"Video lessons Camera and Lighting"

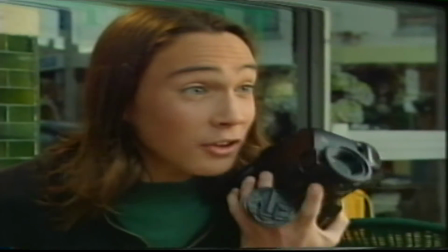(0:29) technology, we've got the talent, but all we need now is a couple of actors.
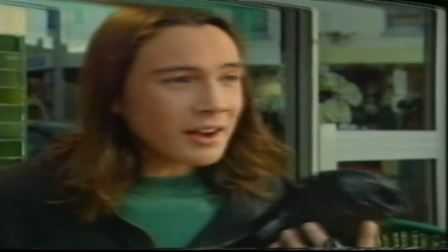(0:34) Can we help you two with anything?
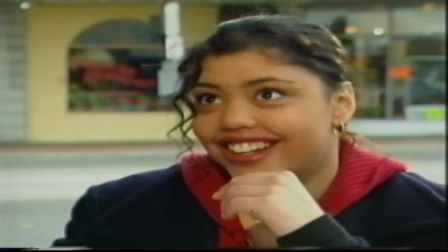(0:39)
Everything you see on TV and at the movies is made up of shots. Movies and TV dramas use hundreds of different shots to tell a story, and every one of them is carefully planned. Shots are the bits of film that are pieced together to tell the story. Each shot contains a part of the action. Every night before we go out, I work out my shot list. I do that by going through the scenes and working out the shots that are required to tell the story.
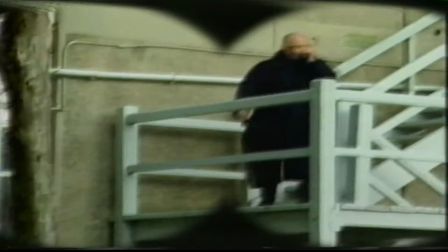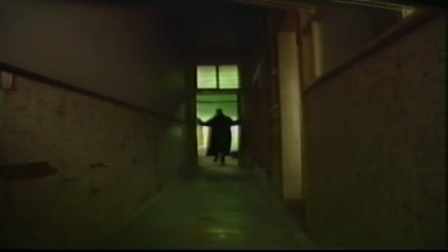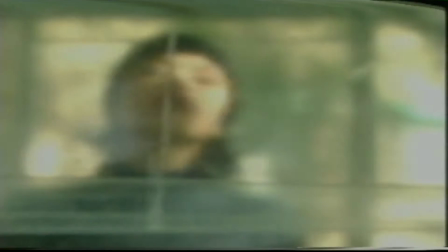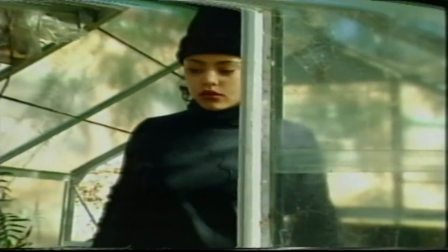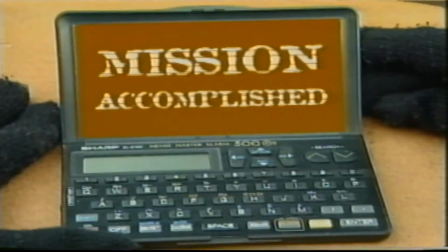(1:44) Agent Sonia, your mission is a matter of national security. There are millions of lives at risk.
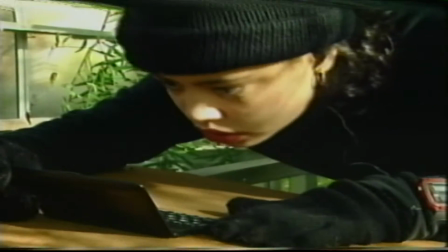(1:50) You must not fail. We believe the Crusher, identity unknown,
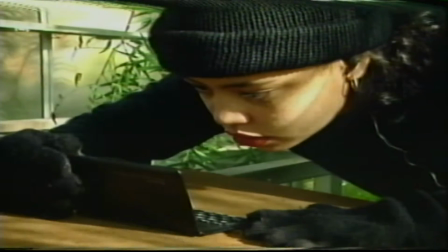(1:54) is to rendezvous with the devious Agent 008 in order to acquire the disc.
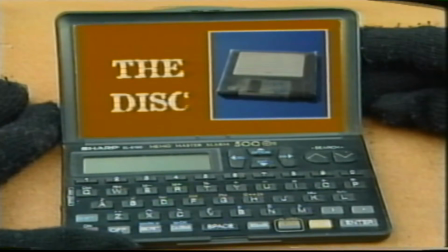(2:01) Your mission is to recover the disc and bring the Crusher and 008 to justice.
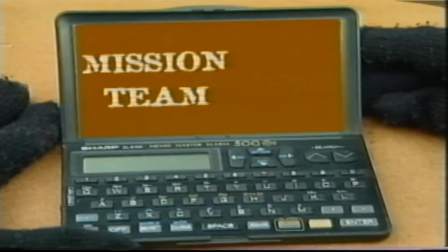(2:06) Your mission team will consist of Agent Brad. Agent Brad, how surprising.
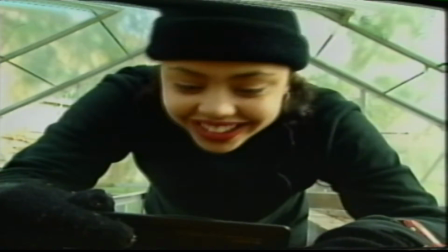(2:12) This message will self-destruct in 5 seconds. 5.
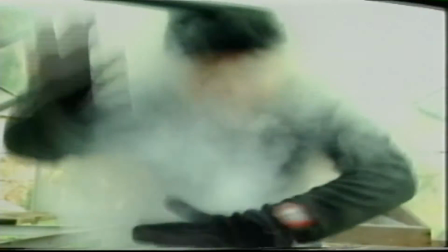(2:19) Cut! That was brilliant! You said 5 seconds!
Different shots are used for different purposes, and every shot is carefully planned. There are 3 basic shot sizes that filmmakers use: wide,
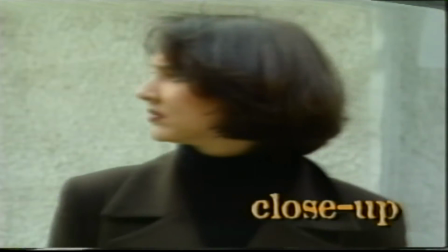(2:37)
medium, and close-up. A wide shot shows the whole scene.
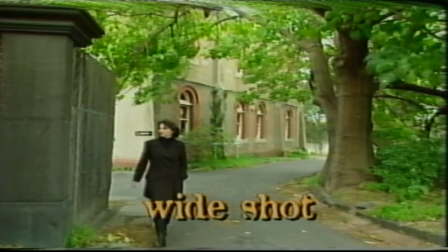(2:44)
It gives the audience an idea of where the action's taking place and is known as an establishing shot.
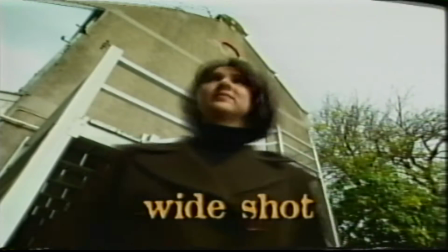(2:53)
A wide shot can also be used to make objects look large or impressive,
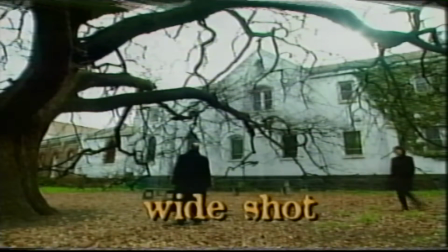(3:00)
or to create feelings of loneliness or emptiness. At the very start of Genie from Down Under, we start off with a wide shot of the mansion, just to establish that this is a big mansion, that this is England, to tell the audience where we are,
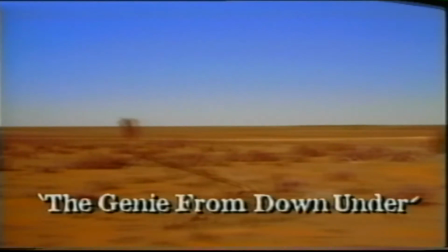(3:15)
to tell the audience what the feel is. At the end of episode 1, we cut to a big wide shot of the Australian desert to show the audience that we're now in Australia,
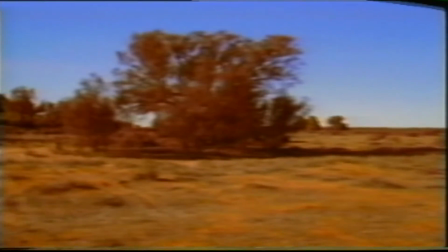(3:24)
to show little girl, big desert. A medium shot is closer to the action than a wide shot, so you can see what's really going on.
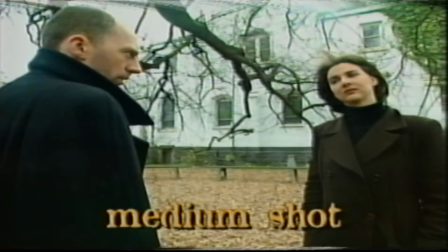(3:35)
It's used to make you feel more involved with the story and the characters.
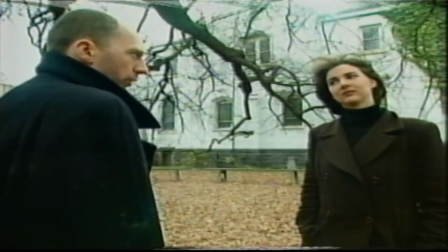(3:40) Have you got it? Well, of course. I always deliver.
A medium shot is fairly much a standard sort of shot. With comedy, it's important that the actor be allowed to have a lot of room to move, so they can have a bit of body language coming in.
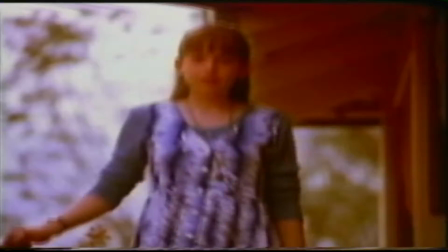(3:56)
With Penelope, we see her coming down the stairs, we see her in full shot, and then she comes into a medium shot and we travel with her.
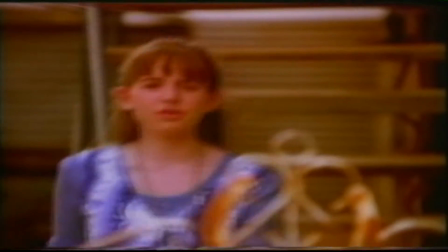(4:03)
We don't crowd her out, we give her plenty of room to move, and then she moves a bit closer into the camera and becomes intimate when she wants to share a little secret with us. A close-up shot is where the subject fills the whole screen.
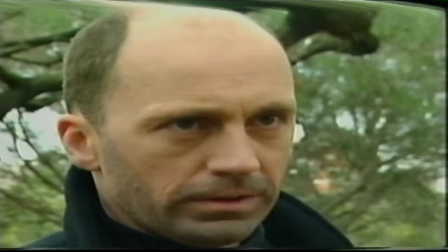(4:18)
It's intense, grabs your attention, and can be used to create suspense.
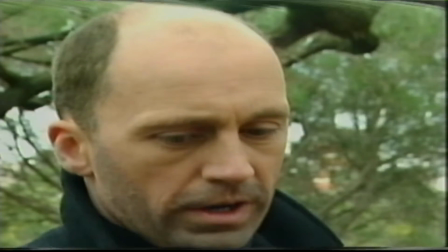(4:24) If I find there's anything wrong with this deal,
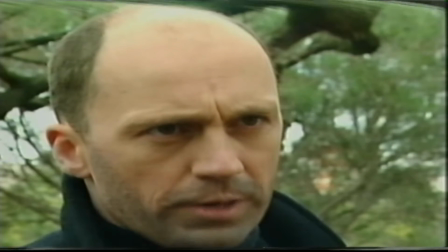(4:27) any damaged goods, any people following, anything at all, you'll find out why they call me the Crusher.
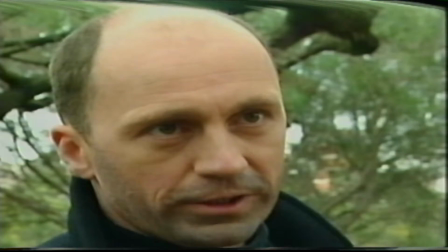(4:36) Do you understand?
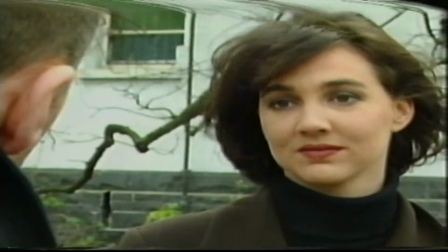(4:38) That won't be necessary, Crusher. I'm a professional.
When you go into a close-up, you go into a person's face. You go right into their eyes, and the eyes are the window to the soul. In the eyes, you actually see where people are at. You also use a close-up when you want to draw attention to something specific. It could be, like in Genie from Down Under, one of the main things is the opal.
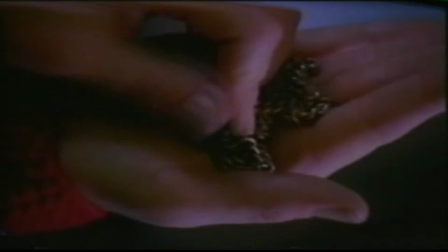(5:00)
And the opal itself is very small. So in order to draw attention to it, we focus right into it.
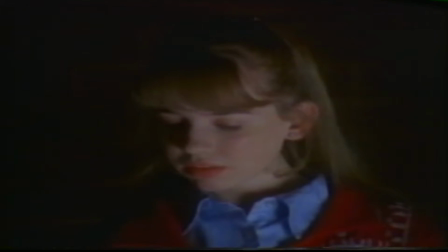(5:06)
And that becomes a close-up opal.
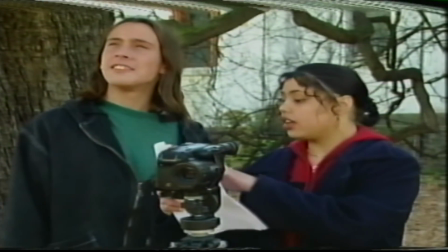(5:13)
Okay, so we want to get a wide shot of them under the tree so the audience can see that someone's watching.
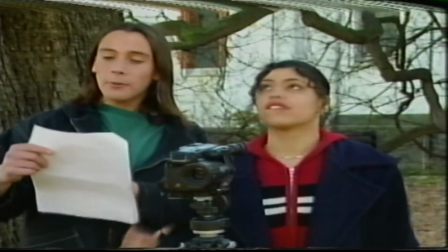(5:19)
Hey, then we can go to a medium shot to show that it's us.
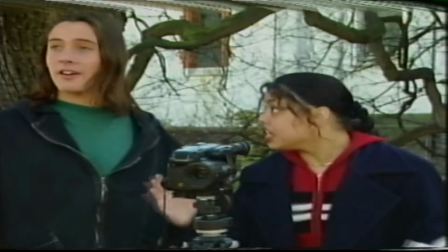(5:23)
And then we'll finish with a close-up of us saying our lines. because it'll be really dramatic.
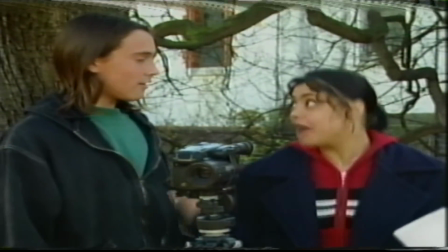(5:30)
Action.
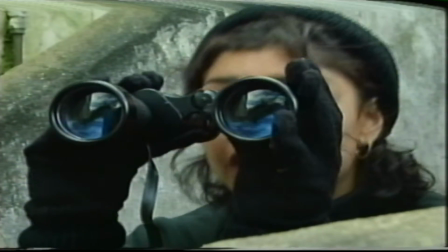(5:33) You were right. She led us right to him. Of course. Now we can't let him get away.
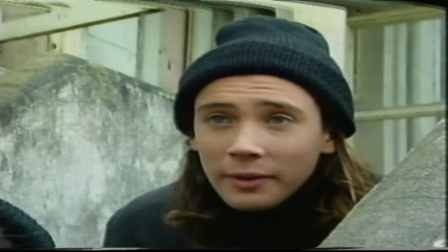(5:39) Quick.
Framing is about what stays in the camera shot and what gets left out. Hang on, this isn't working.
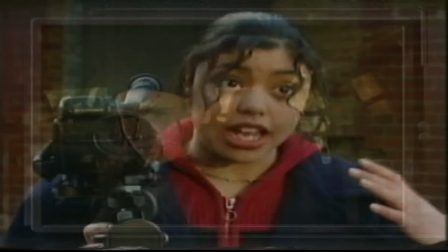(5:53)
Why not? Okay, I'm breaking in and you're using the computer to guide me through the place, which means the computer is the important thing.
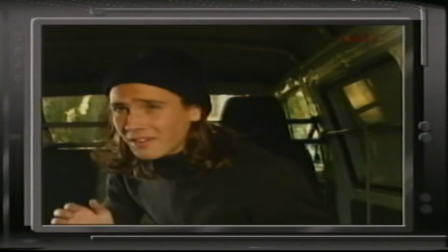(6:01)
So what does it matter? Well, we need to emphasise that the computer's doing the tracking.
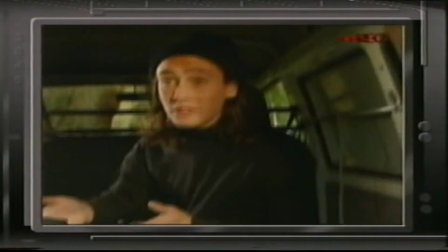(6:06)
So we frame the shots to include the computer. Perfect!
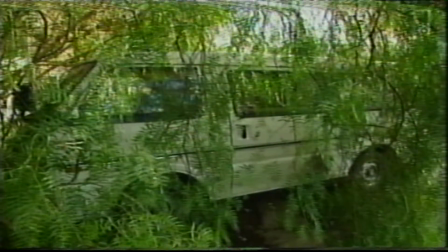(6:16) Subject is now leaving the building.
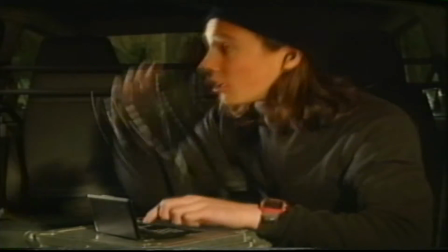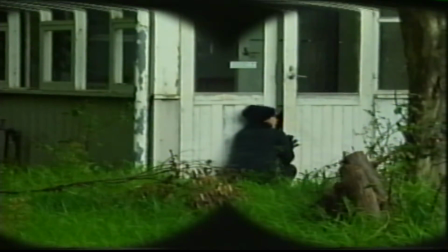Framing can also be used to exclude objects from the shot to affect the shot's meaning. Sometimes we exclude things from the frame to create tension. For instance, when Penelope comes into the attic, we know that she's scared of the attic.
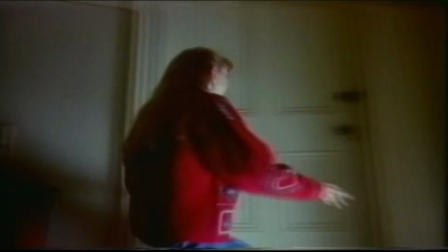(6:43)
We've already had her coming up the stairs, and it's been scary music.
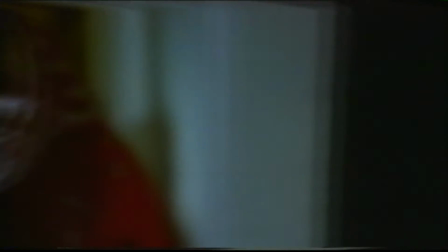(6:47)
She comes into the attic in a strange sort of high angle close-up, and we're thinking, where is she? What's there? And then we cut out to reveal what's there. It's a big wide shot of the attic.
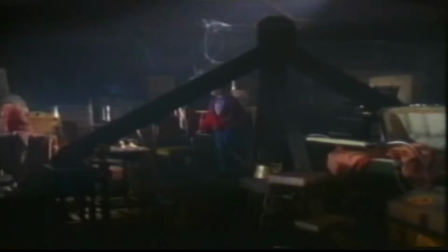The way the camera is angled can also affect the audience and tell them more about the story.
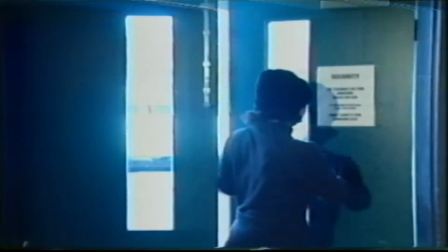(7:11)
Films use three main types of camera angles: normal,
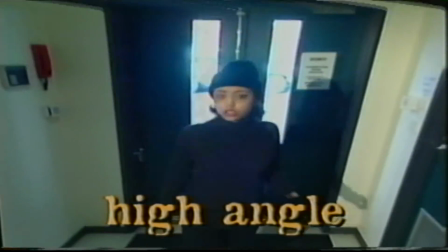(7:17)
high angle, and low angle. A normal camera angle is aimed at eye level. It suggests that the character's on our level, equal to us.
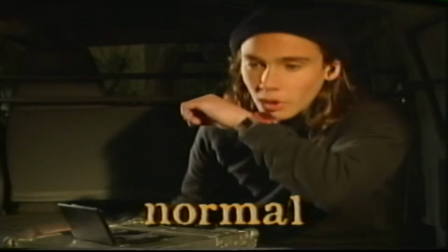(7:30) Okay, whatever you do, don't make any sudden moves. And don't make a sound, because you'll set off the alarms.
In a high angle shot, the camera is aimed from above the subject to make the subject seem unimportant, small, or afraid.
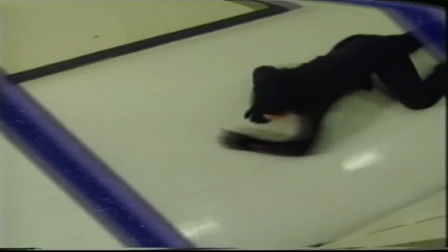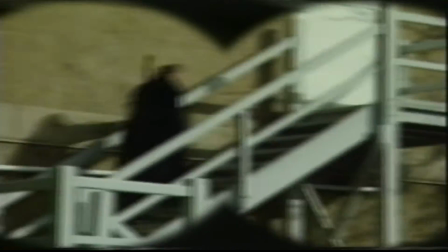(7:54) Uh-oh.
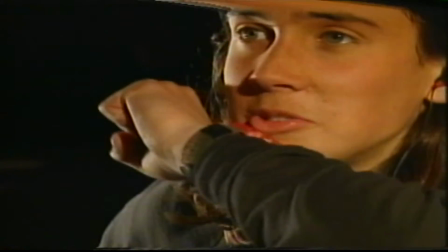(7:58) The subject has entered the building. Subject?
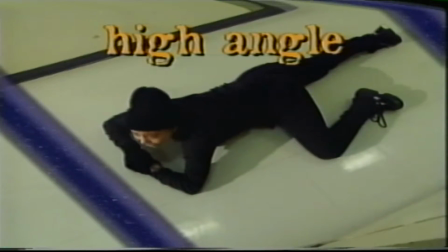(8:03) You mean a Crusher-type subject?
Sometimes we use a high angle to give a sense of desolation, to give a sense of distance.
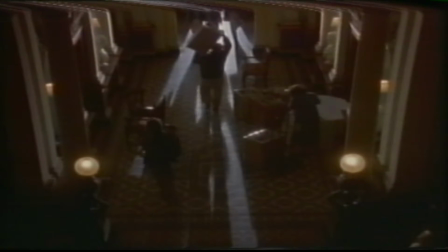(8:14)
In episode 13, they're moving out of the mansion, and we have a high, wide angle of the entrance hall,
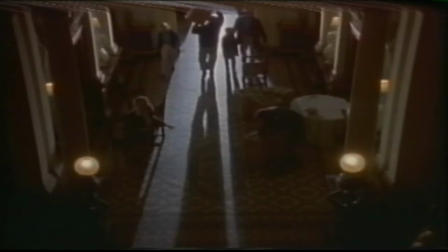(8:21)
long shadows, sad music, removalists carrying boxes out, and our main characters come in this big wide shot.
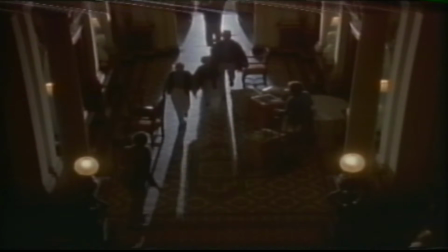(8:29)
And that big wide shot, the high angle, gives the whole feeling of desolation and sadness. A low angle shot is taken from below the subject to make the subject seem tall, powerful, important, or frightening.